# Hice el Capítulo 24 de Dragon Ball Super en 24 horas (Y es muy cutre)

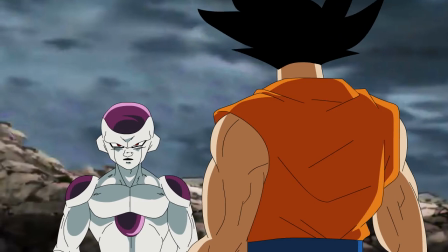0s
Hice el capítulo 24 de Dragon Ball Super en 24 horas
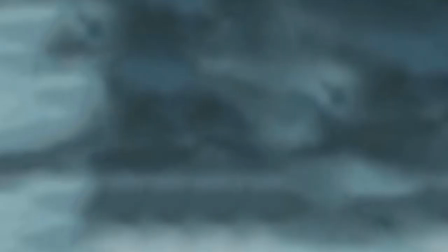6s
O bueno,
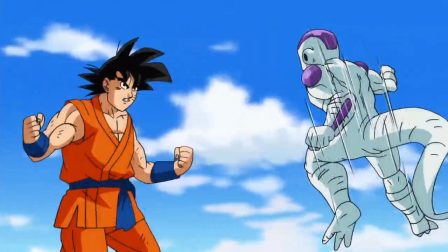7s
al menos la pelea de Goku vs Freezer Mucho se ha hablado acerca de la mala animación en los inicios del anime de Dragon Ball Super Y bueno,
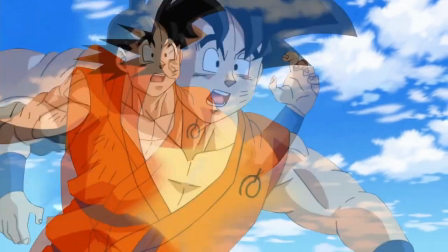15s
¿realmente la animación es tan mala como todos decían en su momento parejera de 2015? Hoy es lo que estamos ignorando
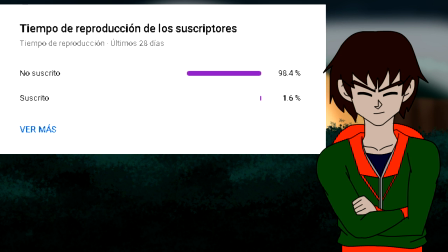23s
Solo unos pocos de ustedes están suscritos según las estadísticas Es gratis y realmente ayuda mucho así que Si disfrutan el video, no olviden suscribirse y compartirlo con sus amigos Ahora si, continuemos con el video En el capítulo 5 de Dragon Ball Super en 24 horas
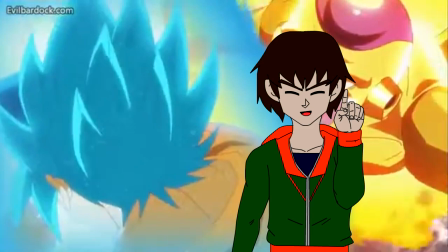40s
Ustedes me pidieron que haga la pelea de Goku vs Freezer en Dragon Ball Super
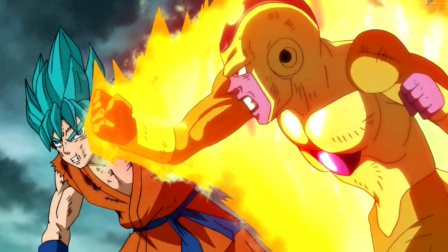45s
La cual tuvo una calidad de dibujo y animación cuanto menos cuestionable en una gran parte de la misma
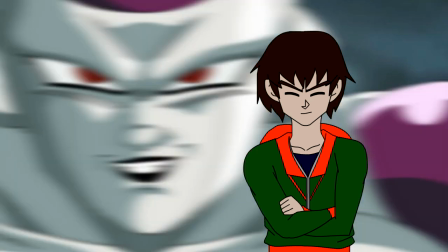52s
Obviamente hacer toda la pelea daría para más de un video Ya que la misma se extendió durante 3 episodios en la versión animada por lo que, lógicamente,
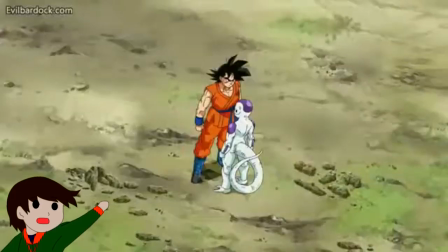60s
decidí comenzar por el principio del enfrentamiento y la sección que consideré que fue peor llamada en el formato televisivo es decir,
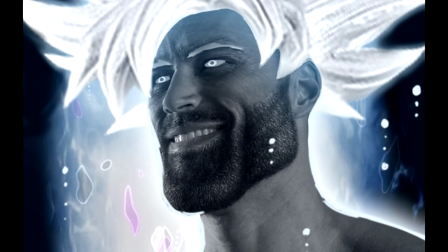69s
lo referente al capítulo 24 de Padre Ball Super no nos vamos a engañar,
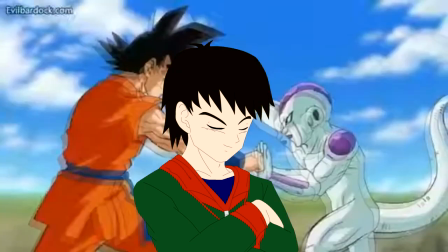74s
no es por desmeritar el trabajo de animación se hizo lo que se pudo con el tiempo y los recursos disponibles en el momento
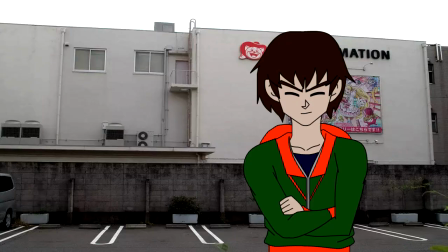82s
considerando que por allá de 2015 y 2016 Toy Animation estaba pasando por un mal momento Debido a una
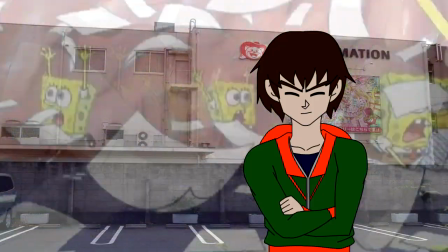88s
considerable falta de staff Y por la falta de preproducción del anime de Dragon Ball Super Pero bueno,
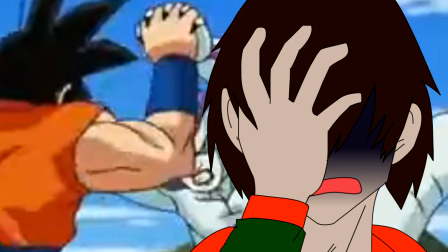95s
aún así La calidad artística dejó mucho, pero mucho que desear
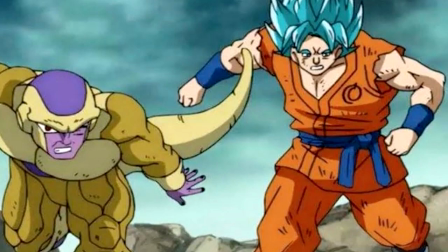100s
Llegando a aparecer de momentos Una fan animation amateur del 2015 Más que un trabajo profesional
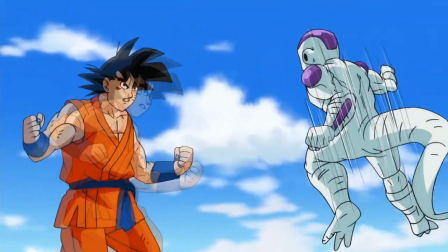107s
Es más, hasta ahí fan animaciones de esa época Que se veían mejor que esto
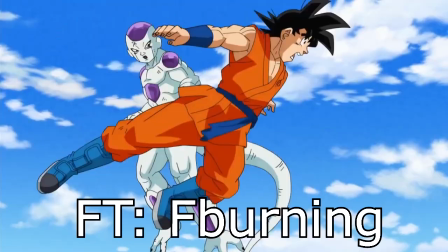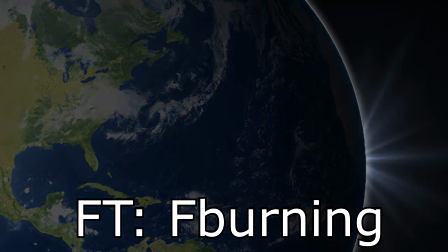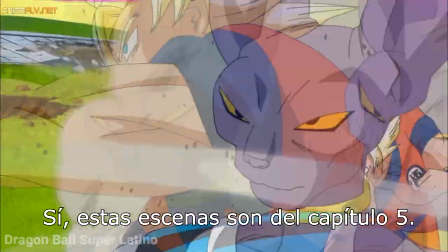125s
Y es que, a diferencia del capítulo 5 que con unas pequeñas correcciones del blu-ray y algún otro cambio de planos puede llegar a ser decente
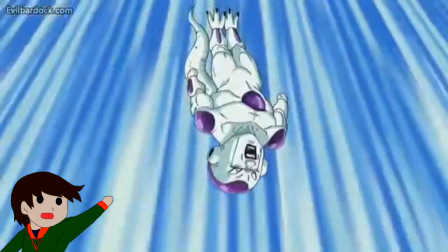134s
la pelea presentada en esta ocasión tiene problemas incluso desde su concepción a nivel de storyboard
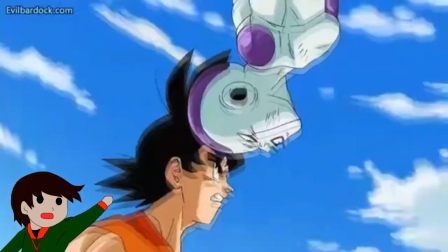140s
contando con un esquema muy flojo y unos planos que sencillamente se sienten fuera de lugar por lo infantiles que pueden llegar a ser,
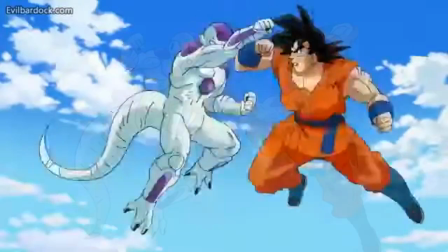147s
haciendo que el capítulo 2 se caiga a pedazos incluso teniendo problemas de dirección hasta en el apartado sonoro
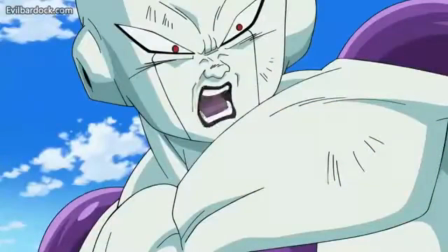155s
Llegando al punto de incluso poner música alegre En pleno compás de una pelea que a todas luces debería ser frenética y feroz
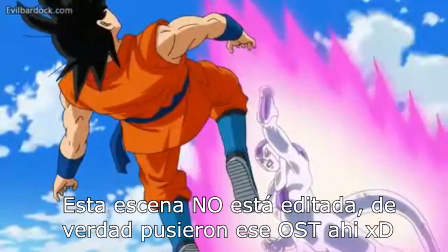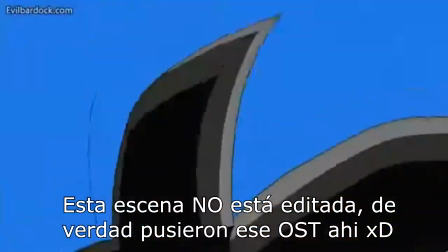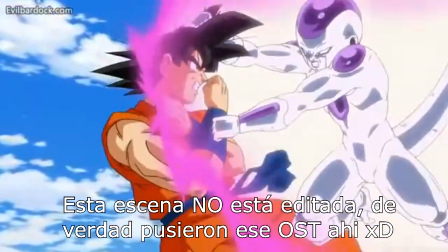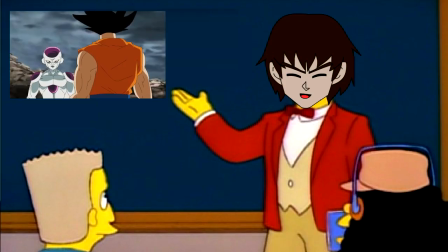177s
Por lo que nuevamente He decidido hacer mi propia versión de dicho enfrentamiento No quiero sonar pretencioso
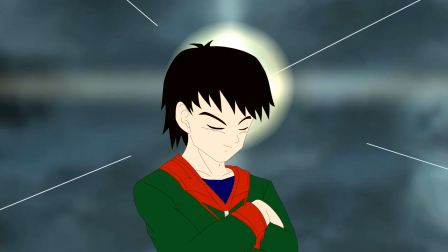184s
ni mucho menos Pues mi intención es más que nada dar un pequeño aporte a la comunidad Y si,
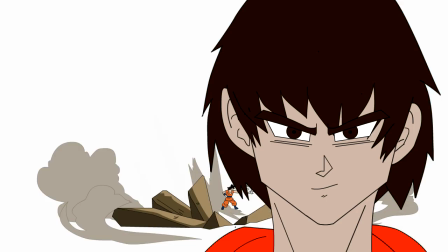189s
tal vez no se ha quedado del todo claro en el video anterior Pero mi intención es dejar en evidencia la importancia del tiempo y las limitaciones
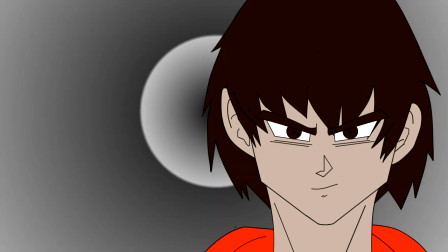197s
que acudieba el realizar un trabajo de animación en un periodo tan ridículamente corto como lo pueden ser 24 horas.
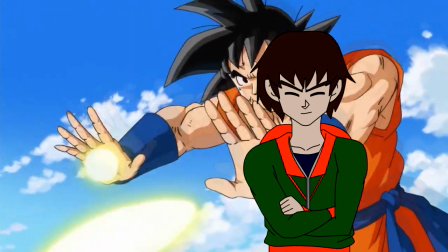206s
Así que bueno, la idea es intentar mejorar la animación en la pelea en ese escaso tiempo.
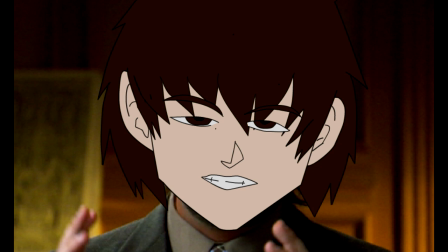213s
Aunque para este caso puntual y considerando que incluso a nivel de storyboard esta pelea es penosamente ridícula, he decidido mandar a tomar por culo el esquema original del capítulo.
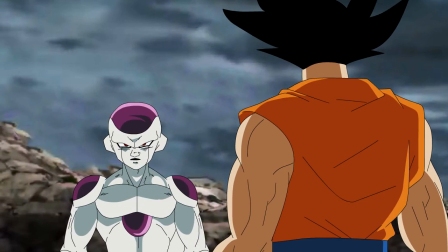224s
Y basarme un tanto más en la película de la resurrección de Freezer Como en una escena del opening del videojuego Dragon Ball
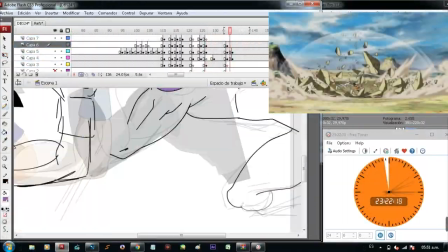231s
Z Budokai 3 La cual siento que incluso le daría un mucho mejor inicio a esta pelea de una manera más impactante